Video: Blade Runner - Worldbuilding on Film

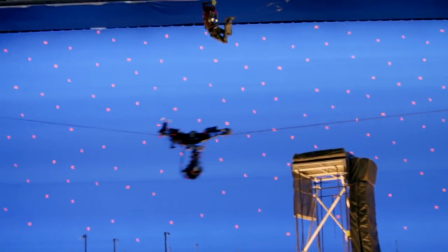And don't get me wrong, there is an art in modern digital technology, and in some aspects it's a less time consuming, more cost efficient practice.
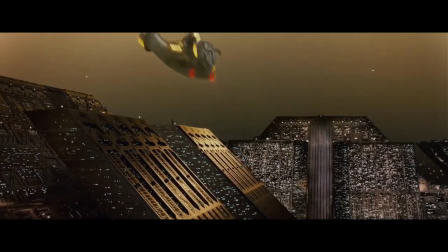But there's a texture to practical effects that bring a raw feeling to the film, a nostalgia, a warmth.
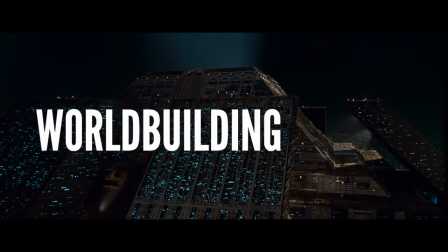I mean, that's why I decided to call this video World Building on Film. What we're seeing is physical.
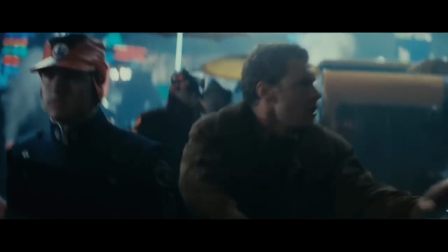Characters can reach out and touch things if needed. They can interact with their surroundings. Sure, this can't be said in every case in Blade Runner.
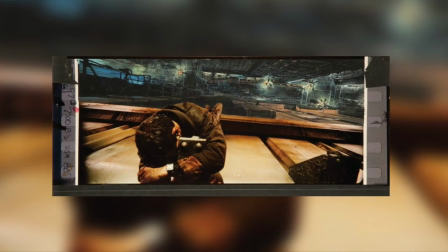Take for example the beautiful matte paintings created by the late great Matthew Juricich,
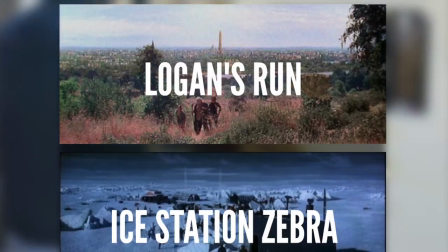the artist behind a number of fantastic world-expanding matte paintings I'm sure we've all come across in the past without even realizing it.
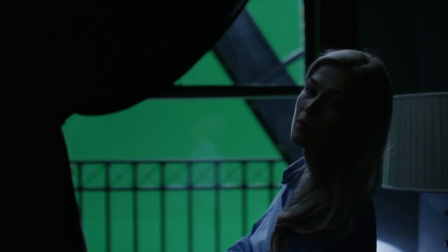However, with the invention of green screens and more importantly digital technology,
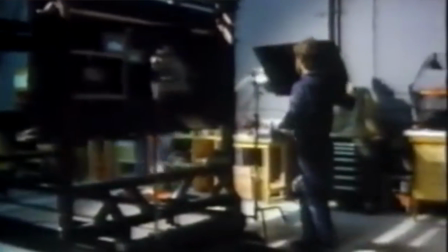the practice of matte paintings has been more or less discontinued, with the exception of a few filmmakers keeping the practice alive in the digital age.
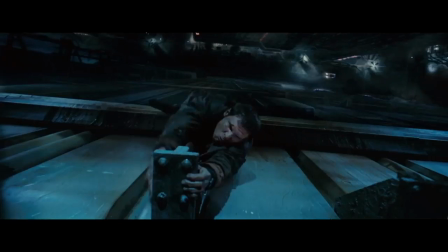However, they were such a huge advancement in filmmaking, and a historically important stage of Blade Runner in particular, that I want to take a second to talk about just why I, and so many others,
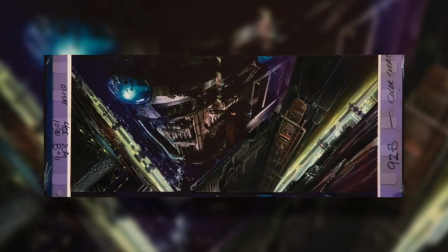have such a strong love for them.
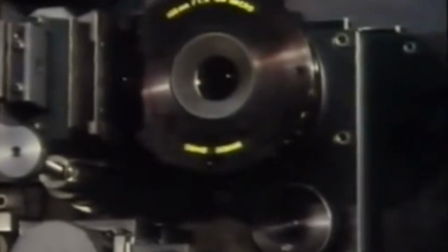Now, without going too far in depth with the process, it being the complicated one that it is, I want to give a basic rundown of the process to example why it's so inventive.
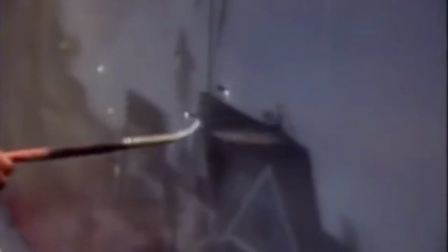You can essentially break it down into two main steps. the first being the actual painting of the mat.
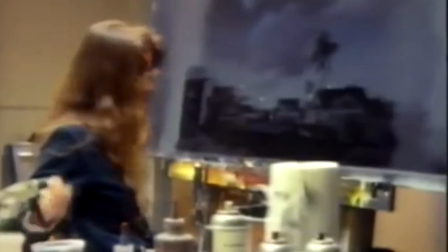In order for the effect to be achieved an artist would spend weeks to months painting the effect onto a glass frame, leaving room for the actual film footage to be played alongside it.
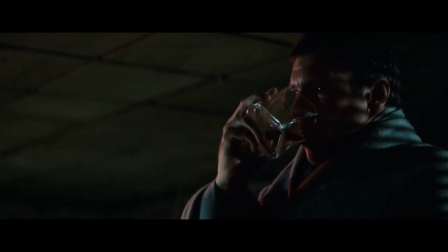Take this example from the film where Deckard looks over his balcony down towards the city streets.
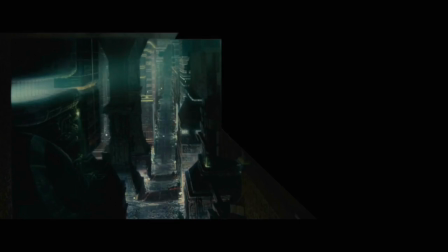The mat painting here takes up a large majority of the frame and you'll notice I've blacked out the live-action part of the frame, meaning what you're seeing now is a recreation of what the original shot would have looked like, with a blacked out background space behind holes in the painted glass.
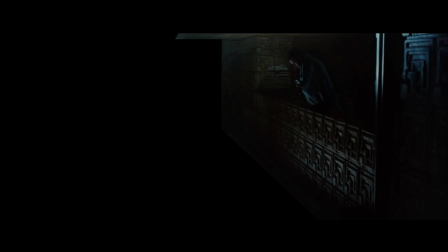Next it would be the matte painting blacked out and the live action footage would be projected onto the back of the glass, so it plays out through the hole in the glass.
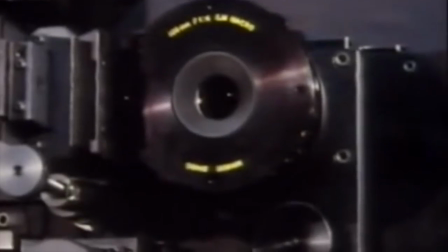The film reel would then be rewound for a second pass of the scene, meaning the projected movement would then be added to the original film,
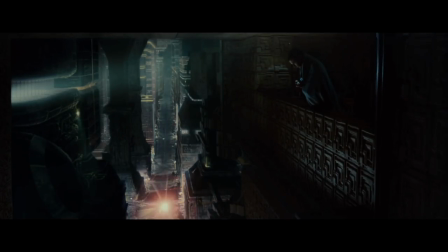all in camera, and with that you're left with an expanded shot as well as an expanded world.
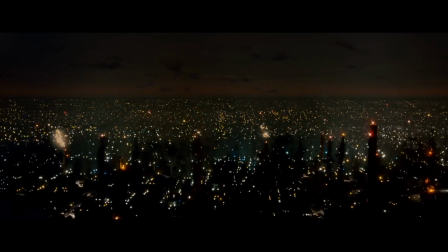Similar in-camera techniques were used throughout the film, this opening shot of the skyline that stretches for miles took 17 passes with the camera to add every single detail possible.
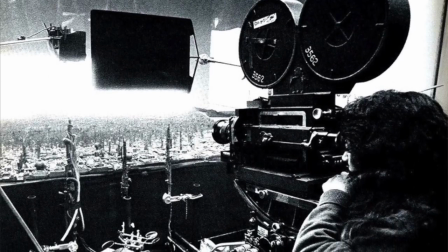Exposure after exposure, what starts as 12 feet of 2D boards, miniature models and LED lights, turn into miles of stretching landscape.
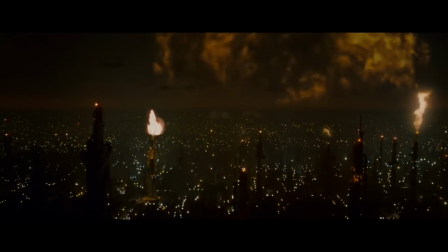The fog that diffuses the distant buildings not only adds a practicality to the shot,
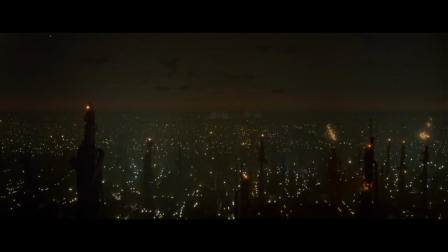furthering the idea of maximum depth, but it also adds to the narrative of the polluted world of Philip K Dick's novel.
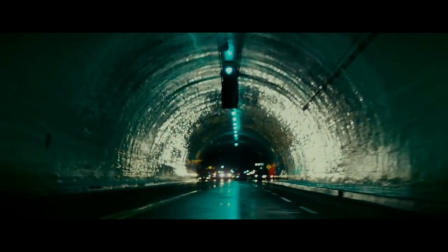Dick even stated himself how blown away he was by these shots, how Ridley and the art department had plucked visions right out of his mind.
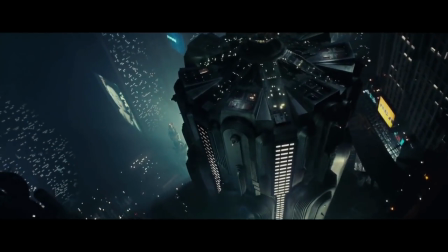Visions of a gritty, corroded world we see so much more of nowadays in fiction.
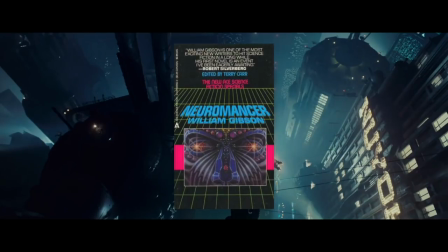Along with a few other sources like William Gibson's novel Neuromancer, Blade Runner forged the way for the subgenre that was ultimately titled cyberpunk.
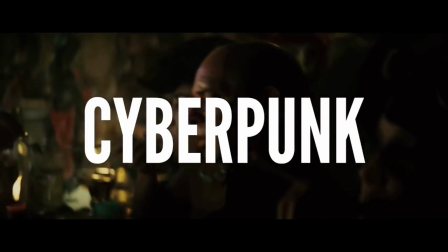A vision of grit and impurity rooted in the origins of science fiction. A vision that paved the way for so many more groundbreaking stories.
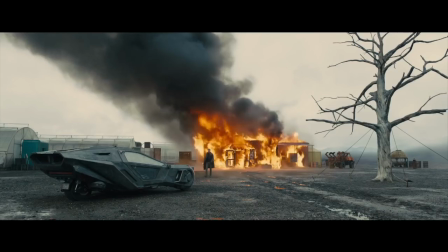And next up to add to the multitude of stories is the sequel to Blade Runner, directed by Denis Villeneuve.
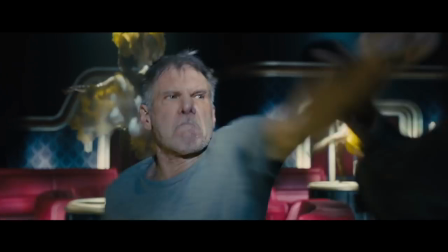It'll be interesting to see just how the Blade Runner mythology and legend is approached.
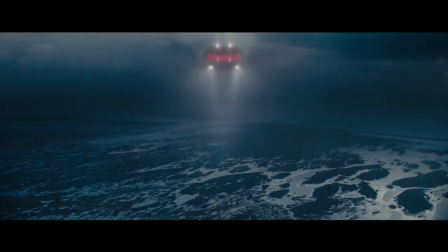From the trailer alone, we can see the exclusively in-camera techniques are, for the most part, absent, which doesn't surprise me one bit.
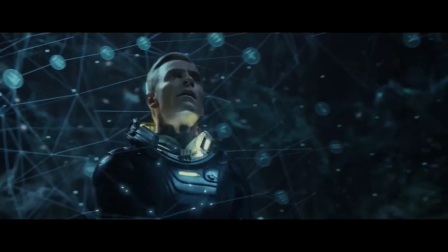It's something even Scott has happily welcomed into his more current work, and with new technology at hand at the peak of the digital age, a new Blade Runner story can be pretty much taken anywhere.
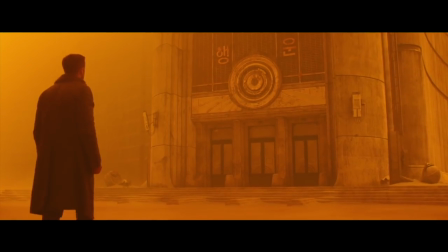I thoroughly enjoyed Villeneuve's previous films before this one, so I have good faith that I won't be disappointed.
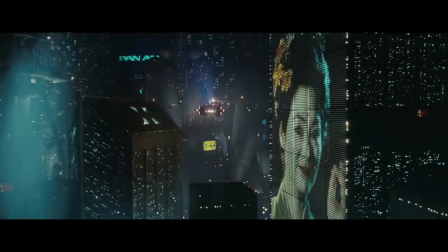But I'd be lying if I said I won't miss the miniature models and the matte paintings and the all-around analogue creation of the original movie.
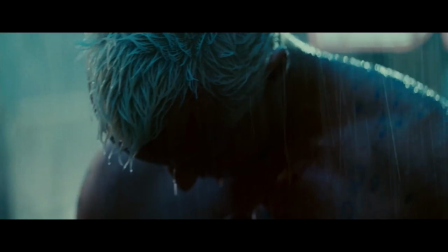For it was, and still is, the greatest envisionment of the future ever put to film.